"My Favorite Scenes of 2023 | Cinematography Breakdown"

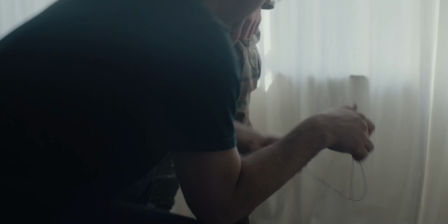So we essentially were getting cove lights. We put up curtains in order to boost the diffusion, and from there the room was perfectly filled with everything we needed from the shot.
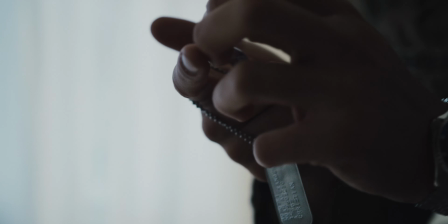And then it was just positioning the characters. I can't stress this enough.
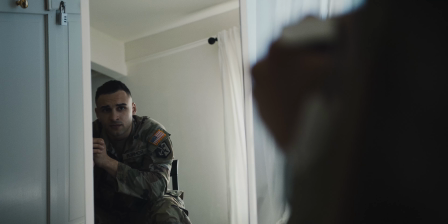Pre-production, knowing your locations, and character position is really what drove 90% of all the cinematography of these shots.
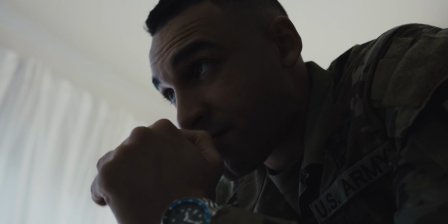Because we had 0 G&E on us, I was able to just move freely in this environment,
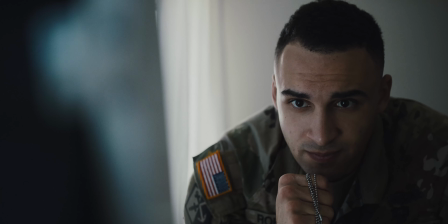put up the mirror props easily, and it was so diffused the mirror wasn't even adding that much bounce.
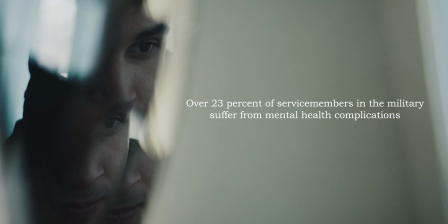We still kept the mood we were going for. The rest of the film itself is simply checking the weather app, checking Sunseeker, and saying, hey, this would be a great time to shoot.
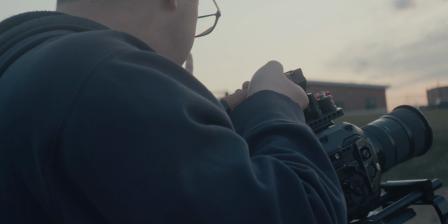Let's try to knock out these scenes at this time. Now, those were all pretty simple looks using minimal element gear, so as a little bonus, Let's talk about a scene from the film I always talk about, recurrence. Our nighttime scene had the most G&E involved. So looking at the setup here, we have our character sitting in the middle of the living room,
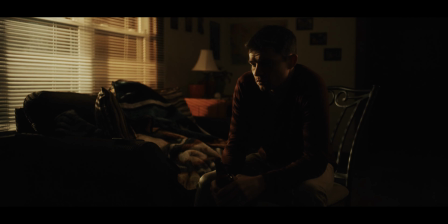and from outside the window on the character's right or left, we had a 120D, no light dome,
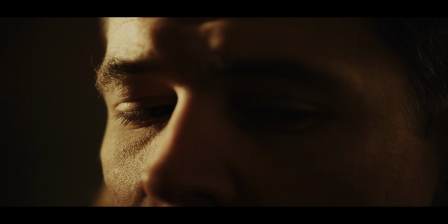no anything like that, coming through the window.
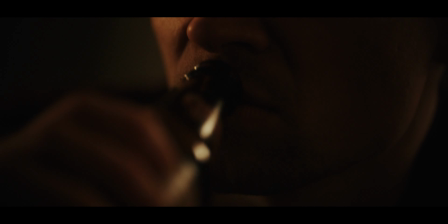We then had about a quarter silk in which we were pumping the light through, so that we got this nice soft orange flood coming in through the window into the room. We went for more of a tungsten straw look. That was the ambience we were getting naturally from the street lights outside, because we wanted more of that Roger Deakins gold look than we did a purely orange look.
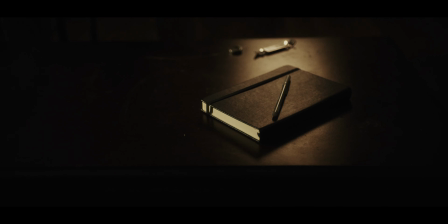We still wanted skin tones to be semi-natural, but man, do I love that gold look for nighttime scenes.
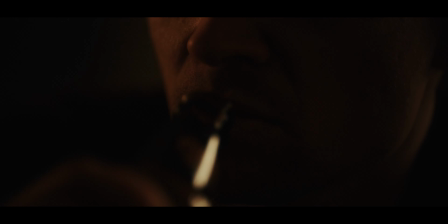And we have a lot of darkness happening for the background, which I like, because I don't want a lot of distractions in my background, but I do agree with separating your character from the background. So like the practices that we did for the Gray Sea, we put up a Westcott panel light, slapped on a grid, because the grid is going to stop spill happening and flooding into little pockets of your room, and it's just controlled on your character. So with the grid on the panel, we set it to a low percentage and a slightly more daylight balance
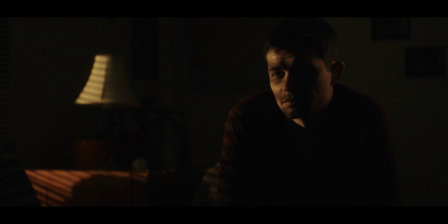than what was coming through the window for the slightest touch of color separation.
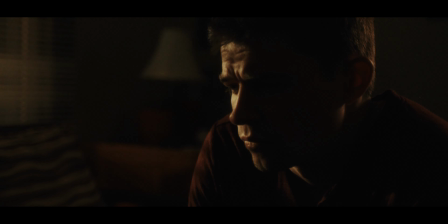Nothing crazy. We didn't want a lot of blues bleeding in, just a nice little silver on the back of our character to separate them from the background.
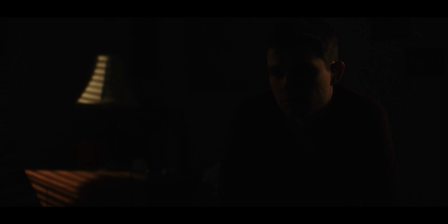And then of course, our wonderful teammate Brandon Klein was out back, freezing his ass off, rotating the 120D, because we're bad people and we prefer art over hypothermia. Nah, he was fine, I think. Yeah, he was fine. And then from there, we just backed the Westcott a little more away, and then with the lighthouse effect, we now had a playground.
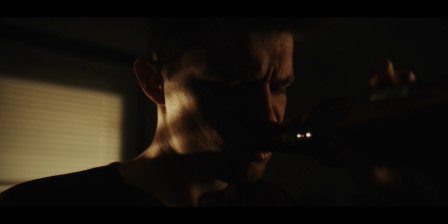And when I get to this place where the lighting setup we have is that of a playground, and we have the freedom to just go around and shoot, that's the best.
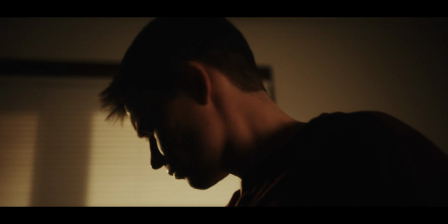We covered the whole scene in a half hour, but we did take a good hour and a half to set up the lights and be happy with a more built out set.
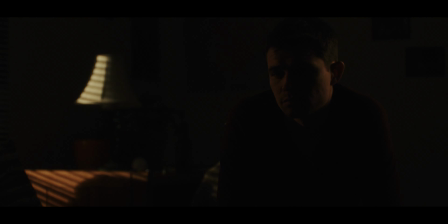Because we took that time to build out the lights, the execution was easy.
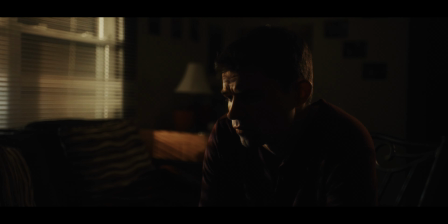And if I could sum up all of this, if you plan, you coordinate with your team, and you use simple but well thought out techniques to make this playground for your film, you will find that the pre-production is smooth, even if it takes an extra half hour or an hour, because the execution phase becomes the easiest part of your film. If you like what you're seeing, please comment and like below. I love having conversations with you guys about what works, what doesn't work, or ideas that you have maybe for the shots that you saw that maybe you would tweak, or what is your style? I love to hear it. Continue to grow through doing and learning from others and learning from yourself. And remember, if you want to see any of these short films, we got them in the description below. This has been Davis, again with The Six Shop.
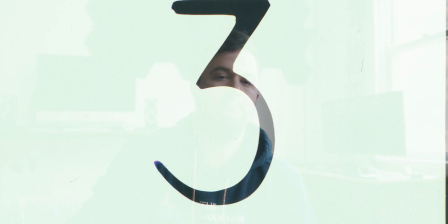Goodbye.